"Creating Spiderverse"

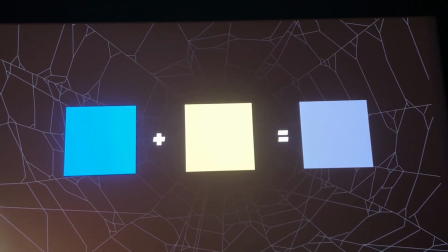Put some blue, put some yellow, and blend them together, and you'll see some sort of weird combination of gray. So I knew that to try and figure that out would be like my first kind of like challenge.
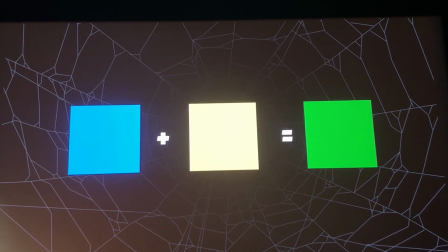So we should be getting green.
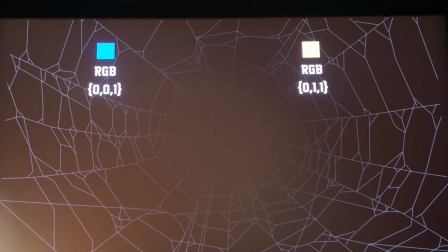So I figured one of the things you can do to fix this is you can convert your colors into spectrum curves,
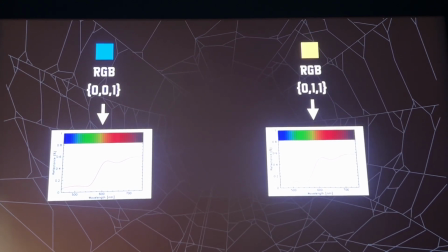which is basically just like a light wave representation of a color. And then by combining those curves,
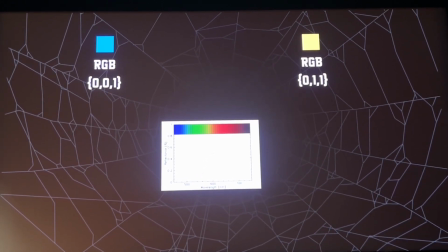you combine those spectrum curves, and then you convert back to a kind of like regular color,
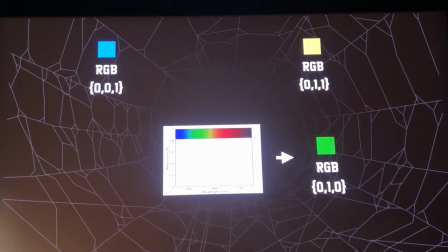and you get a much better approximation of pigment space color mixing. So I started off with something like this, which is just a teapot, right?
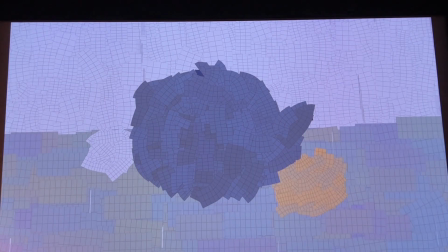And I started experimenting with creating those brush strokes that I showed you previously.
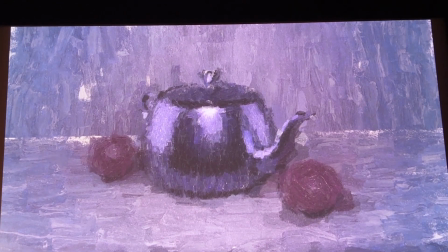And I was getting stuff like this. At this point I thought, oh, it would be pretty easy now to start kind of like generating art,
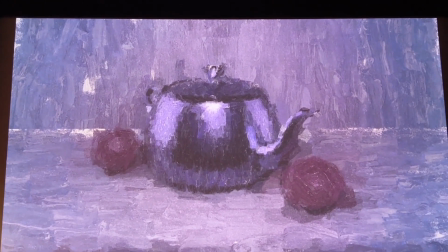because I've got all these light passes that I can create in 3D. I can create lighting passes, and then I can apply those lighting passes to brush strokes.
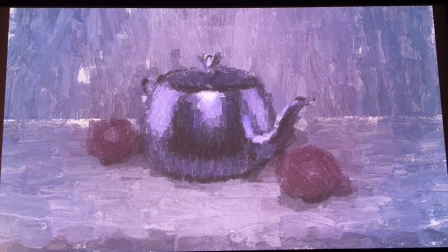But unfortunately,
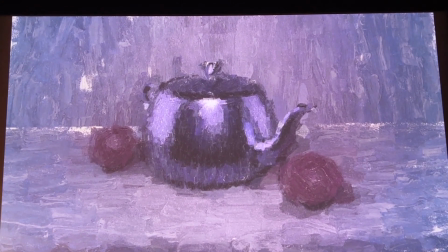the realism of the CG that comes from the lighting and the organic nature of the kind of brush strokey art kind of clash.
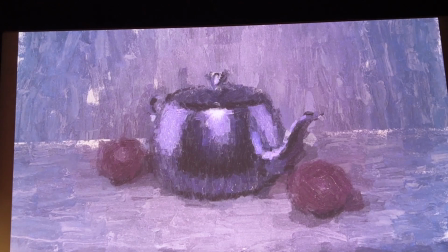There's a clash going on here. So what I started to do is I started to break the CG.
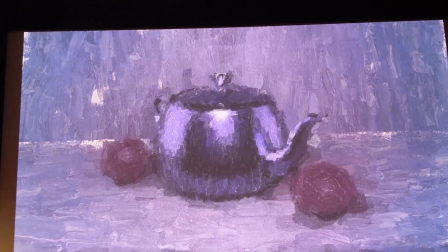So this is before and this is after.
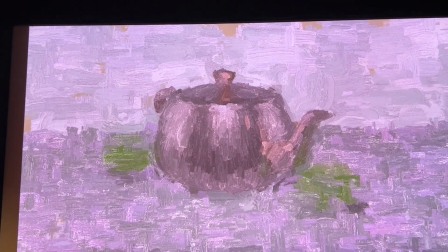And the more I broke it, the more I got away from that kind of mathematical CG lighting, the more I started to like it.
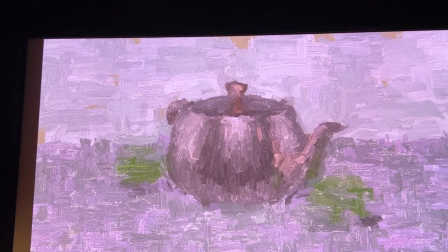I mean, this isn't great art by any stretch, but it's getting away from that kind of like cold mathematical precision was definitely helping.
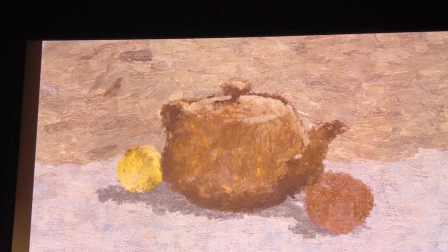And these are some more examples of that, right?
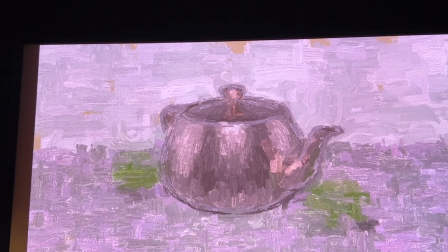Adding the line work helped a lot, like we saw in that previous example of that, where that book talked about how important line work it was in artwork.
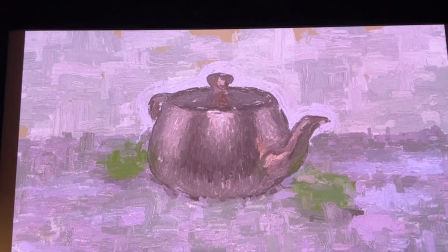And these are some more tests of doing that.
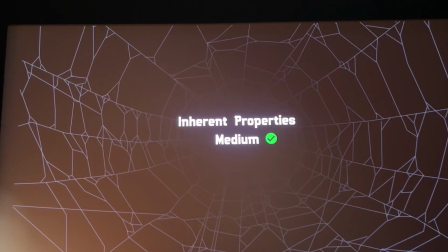So I felt like this stage I was kind of like very close with the medium, but my process wasn't kind of quite there.
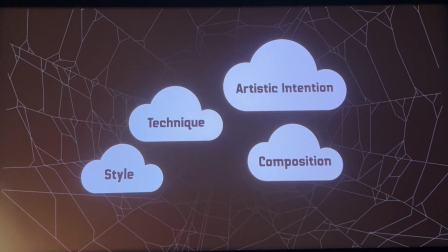And by process, I mean that really annoyingly difficult stuff that artists do, that kind of like the artistic intention, style, composition.
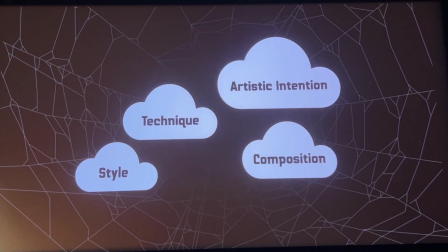So I did what any kind of like art student with a fine arts training would do, and I decided to learn more about that process by doing a master copy, right?
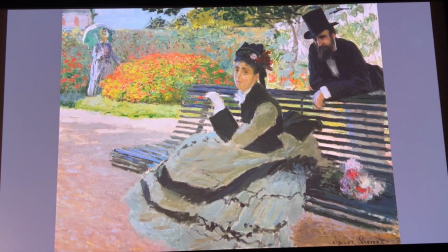And a master copy is something that has a long tradition in art history, right?
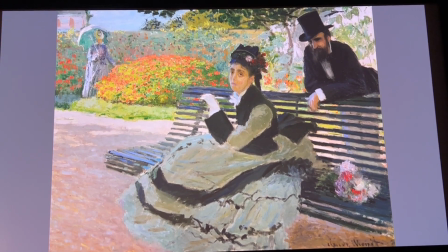You take a piece of artwork that you really like, and by copying it, you figure out what it is that you like about that. It's like deconstructing an object and breaking it down into its component parts and then putting it back together.
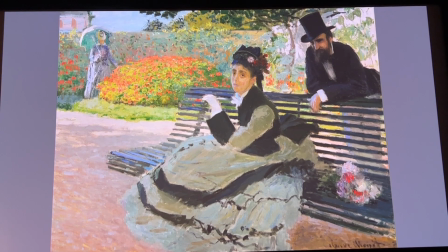You can kind of figure out what it is that makes that thing, what it is you like about that. So I took this image, this is a real Monet, this is not mine unfortunately,
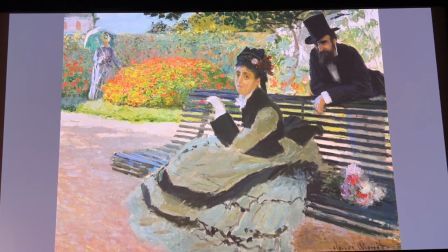and I decided, and I didn't do the people because they'd be too hard, but instead I started with a 3D model of the environment,
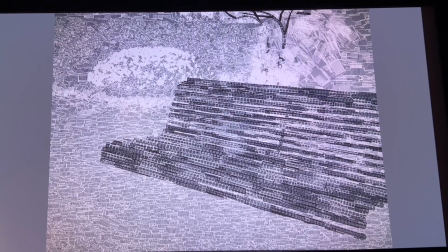so I just modeled it in a traditional way, and then I added my brush strokes, and then I colored it with color mixing, and then I got that.
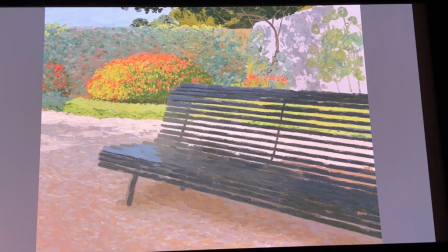So that's pretty close, right? Yeah.
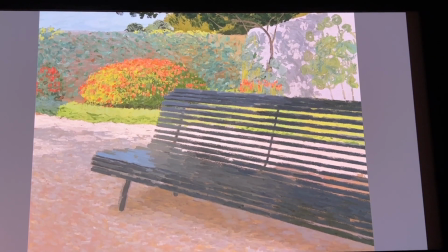Like, and if I flick between them, hold on, let me flick between them.
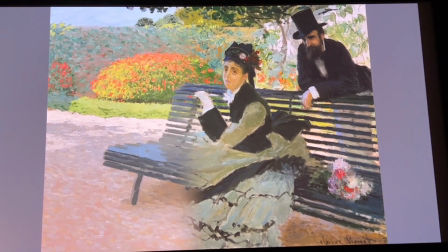You can see that I'm actually getting pretty close with that. And just to prove that this isn't some sort of like cheap kind of like comp gag,
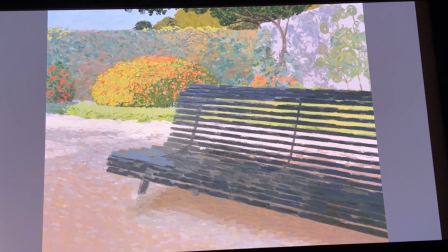these brushstrokes do actually exist in 3D space, right? You can move a camera through it.
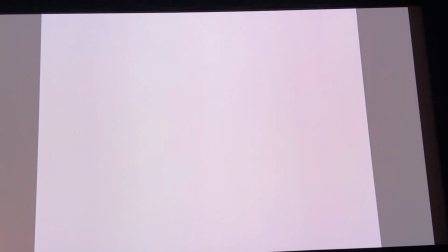So it's all kind of like, it's all correct in that way. And then I started playing around with other fun things like what would it look like if I made the painting just paint on?
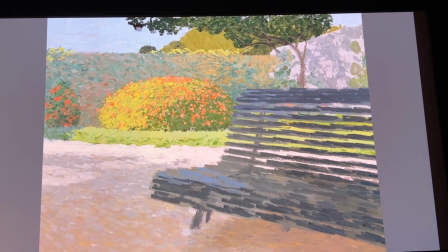Stuff like this. So the problem I encountered with this is unfortunately it was very hand-tuned.
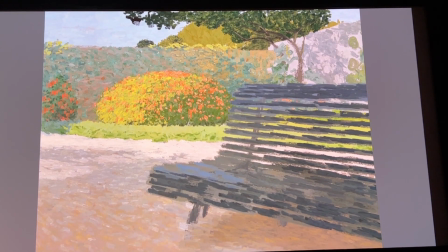Every color that I had to add here really reminded me how much the artist, in this case Monet,
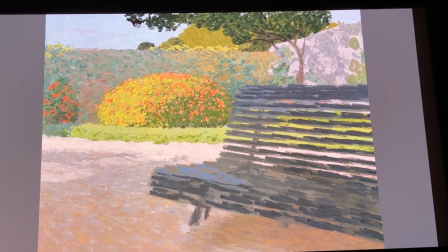was making choices based on his artistic decisions, not based on kind of how the light looks.